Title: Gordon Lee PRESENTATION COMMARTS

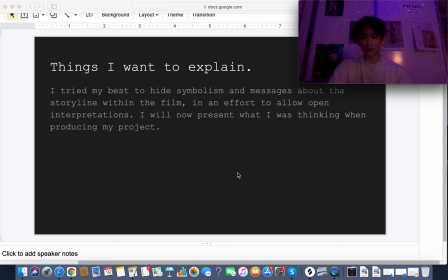And things I want to explain mostly in this presentation was the symbolism I tried to hide. I was hoping the video would be open-ended so the viewers can interpret it however they like but here is what I was thinking when I made the video so yeah let's get it rolling.
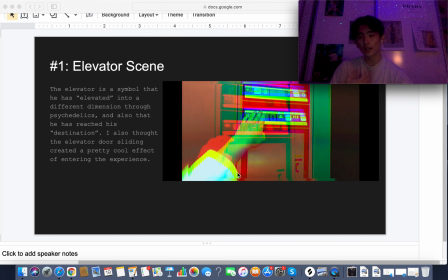So to start off the elevator scene, so I kind of use this as like a symbolism that he has reached his destination, an elevator takes you to a higher place, so it is implying that the protagonist is high and he is entering a different mental state of mind,
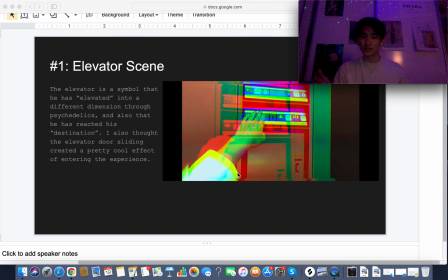so as the door opens, he kind of enters this different world after feeling the effects of the drug.
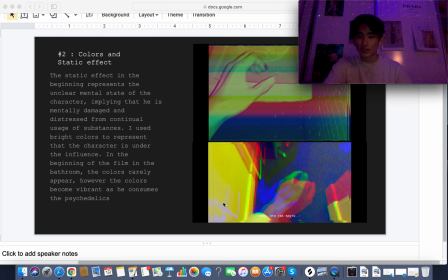And the static effect shown above in the image was used in the early stages of the video as the protagonist was doing drugs in the bathroom and it shows his damaged state of mind and mental distress from continual use of drugs and
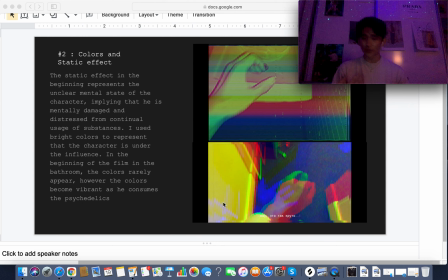the vibrant colors I used them to explicitly like show that he was under the influence and
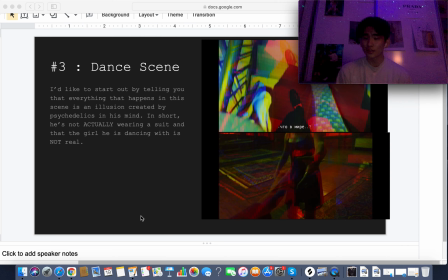the dance scene I said this is more like a storyline type of deal he falls in love with this imaginary figure that he created in his mind so the person he was dancing with in the movie was not real and he is not actually wearing a suit
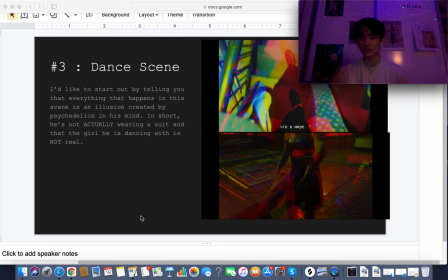and he panics when he finds out that he is just an illusion and it is not real.
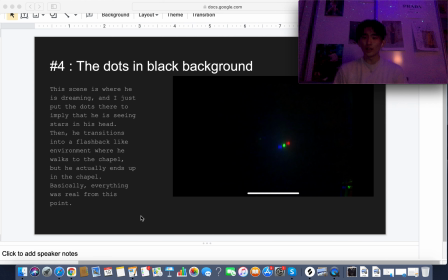And the dots in the black background was to show that he is dreaming so this was like a transition between the dance scene and the scene after when it switches to like the daytime so he did fall asleep in the quad
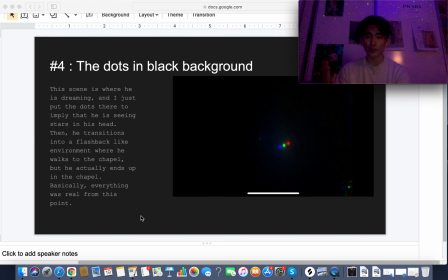and this was kind of like a representation or an illustration of his dreams and then he enters a flashback near the which was taking place in the Bergen, which is all in a dream.
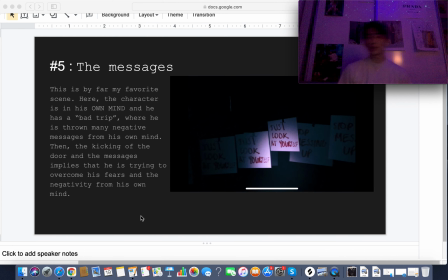And the messages appearing in front of his eyes, so this kind of is like was a scene that illustrates a bad trip and these self-induced like negative
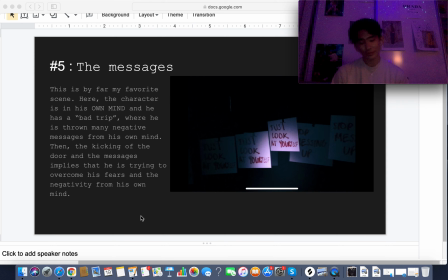messages pops up in front of his eyes and he tries to the door and escape this state of mind. And as you can tell, this was like the part where I show
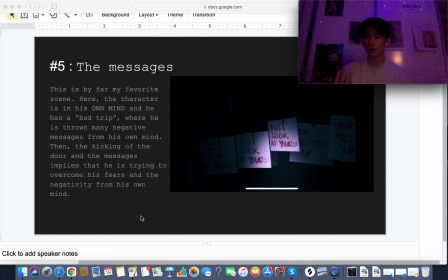the negative effects of psychedelics and how bad it can influence your state of mind.
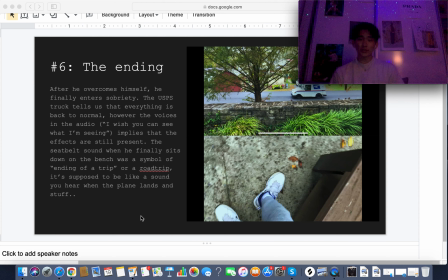And then the protagonist breaks out of the state of mind.
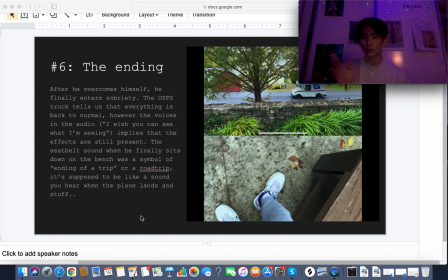He enters a hallway and then kicks the door leading to a bright day and I was really lucky that this USPS truck was driving by because this kind of emphasized that he is now in the real world now and other
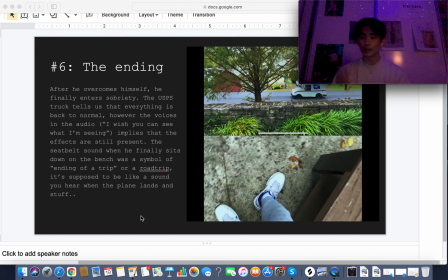people are just going on in their lives and he represents sobriety and the voices that he hears in his head shows like the trauma and the after effects of the psychedelics even after he's sober
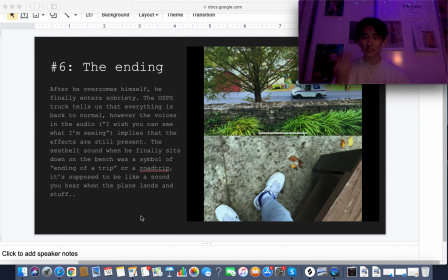and the sound effect of the seat belt and the beeping represented like it's a car it's it's a sound from like cars when you like get off the car so that kind of like that was like a metaphor for the end of the trip and he
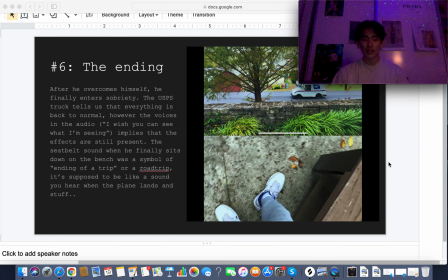sits down on the bench and relaxes and that was like the end
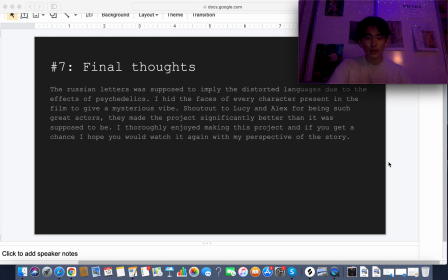of the trip trip and my final thoughts for the video I just so I'm just gonna go over the minor details and so the Russian letters were to like imply the distorted languages like being perceived due
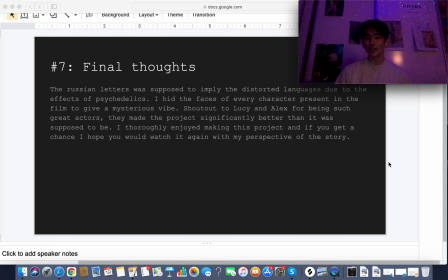to the effects of the psychedelics and I hid every faces in the video because I thought that showing the faces would make it more realistic and would damage like the idea that he is under the influence.
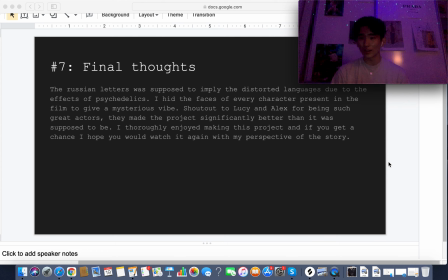And thank you so much Alex Edwards and Lucy for being in the video. Lucy is the one dancing and Alex is the dealer. They made the video so much better than it should be and I wouldn't have done it without them so thank you guys so much and
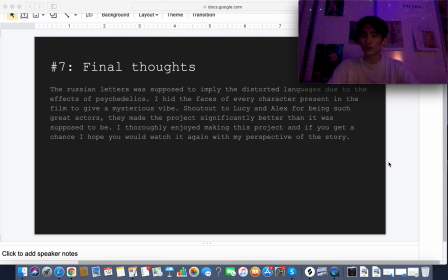I really enjoyed making this video although it was really hectic and those resources were limited but it turned out better than I thought so thank you Miss Pixlr and everyone that helped me for making this project and I really hope you guys enjoyed
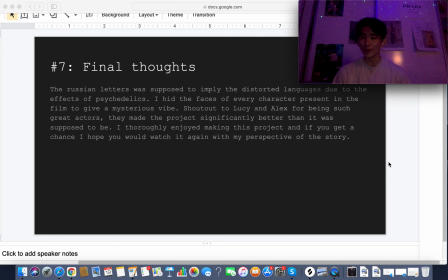this video hopefully and I will take any questions you guys can feel free to ask anything about the video and I will also answer
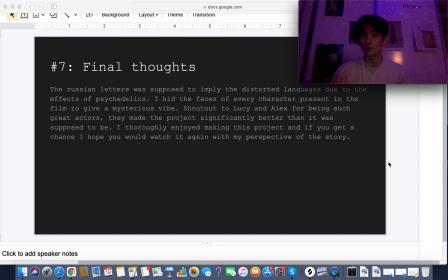your questions about the sensitive nature of the project but thank you so much
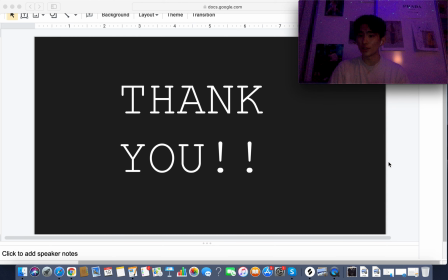for taking your precious time and coming to my presentation and I hope you guys have a great night thank you